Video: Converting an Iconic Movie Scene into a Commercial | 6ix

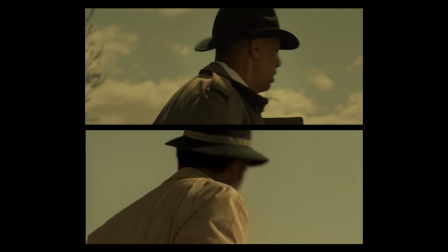4s
Mother's Brewing Company asked us to help recreate the iconic ending scene from 7 and convert it into a beer commercial called 6.
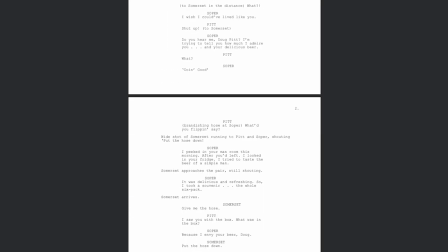11s
Kyle Jeffries from Mother's adapted the scene into a comedic PG commercial script.
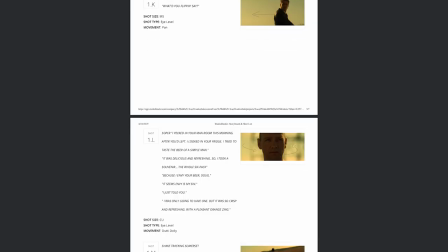20s
From his script, we cut it down without losing any memorable lines of dialogue or shots.
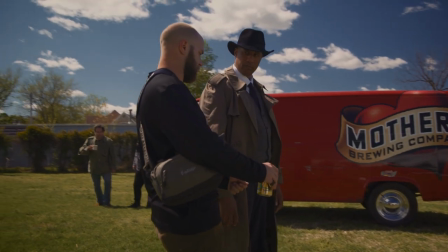27s
After boiling down the script, we broke down the shot list and blocking of the scene.
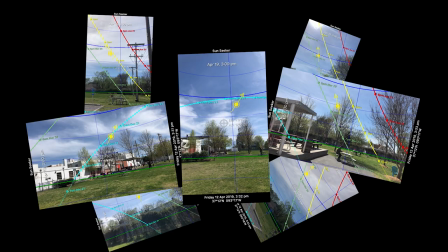32s
The original scene was blocked around the position of the sun, so we used the Sunseeker app on our scout to be able to know exactly where the sun was going to be at on the day of our shoot.
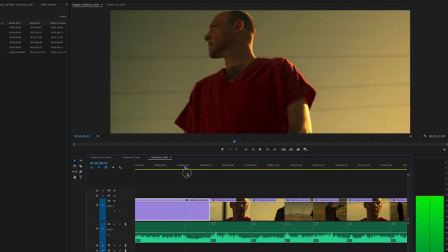41s
We also edited the original scene down so we could play it back on set so they could see how the actors or their brother delivered the lines and moved.
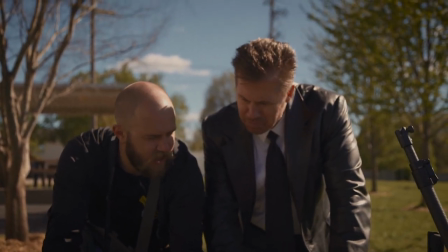48s So it's just, uh, shut the flip up, you piece of snot. Shut the flip up, you piece of snot.
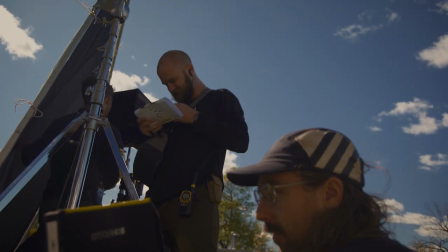54s
We wanted to use the same techniques as they did in the original, so no lighting, Only bounce and negative fill,
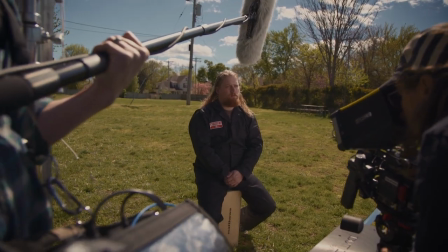60s
retro photo lenses, dolly, tripod, and handheld were the only tools that we used.
Can you hear me Doug Pitt?
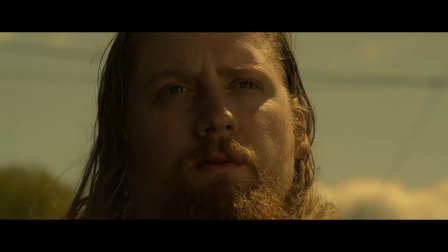65s I'm trying to tell you how much I admire you and your delicious beer. What?
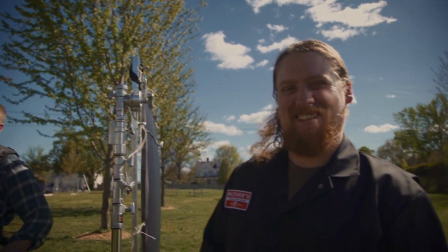71s Doing good. What'd you flippin' say? How many beers did you kill? Uh, only two before we started rolling.
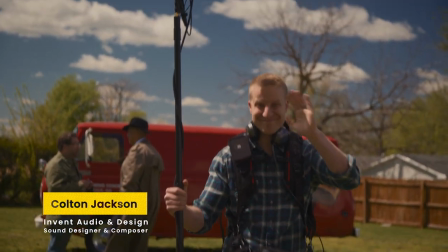78s Okay, that's it. That's not too bad.
One obstacle running through location sound was the families enjoying a casual beer in the background along with their dogs.
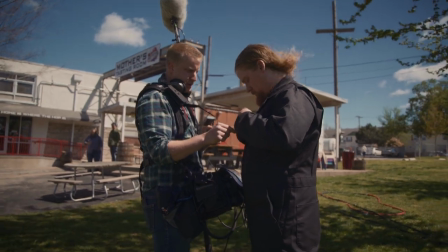86s
And of course, the wind.
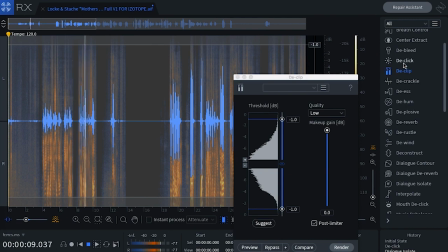89s
Luckily in POST I was able to use iZotope and other plugins to cut out any unnecessary sounds but as well keeping all the dialogue clean.
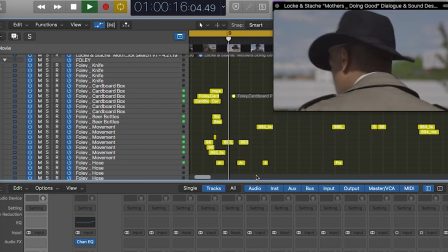96s
Jumping then into sound design, I created the entire sonic environment in POST from the clanking of a flagpole and fence to the wind and foley,
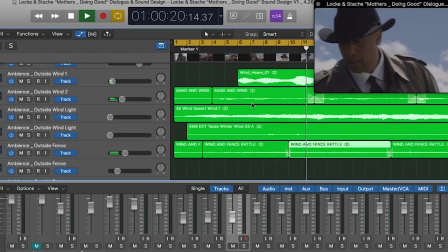103s
stacking over 75 tracks of audio. Because this is a beer commercial, one fun aspect I was able to incorporate into the score is the opening hit.
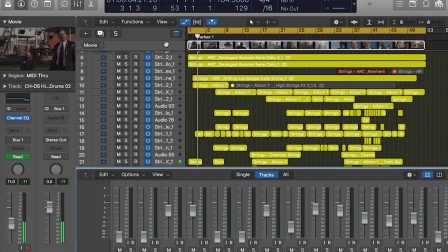112s
You'll hear that it's a beer bottle being smacked with layers of sound design, then adding close to 90 tracks of instrumentation to create a haunting yet fun score.
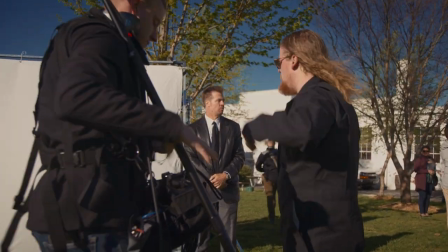120s
One limitation we embraced was Mother's Tasting Room was still going to be open to the public during the shoot,
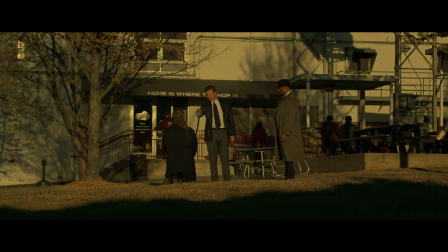125s
so we had to tell the customers to ignore the camera and Doug Pitt yelling and wielding a water hose.
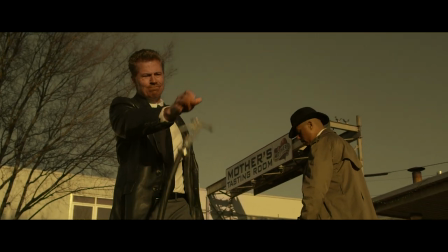131s
The random extras ended up being a really funny part of the video.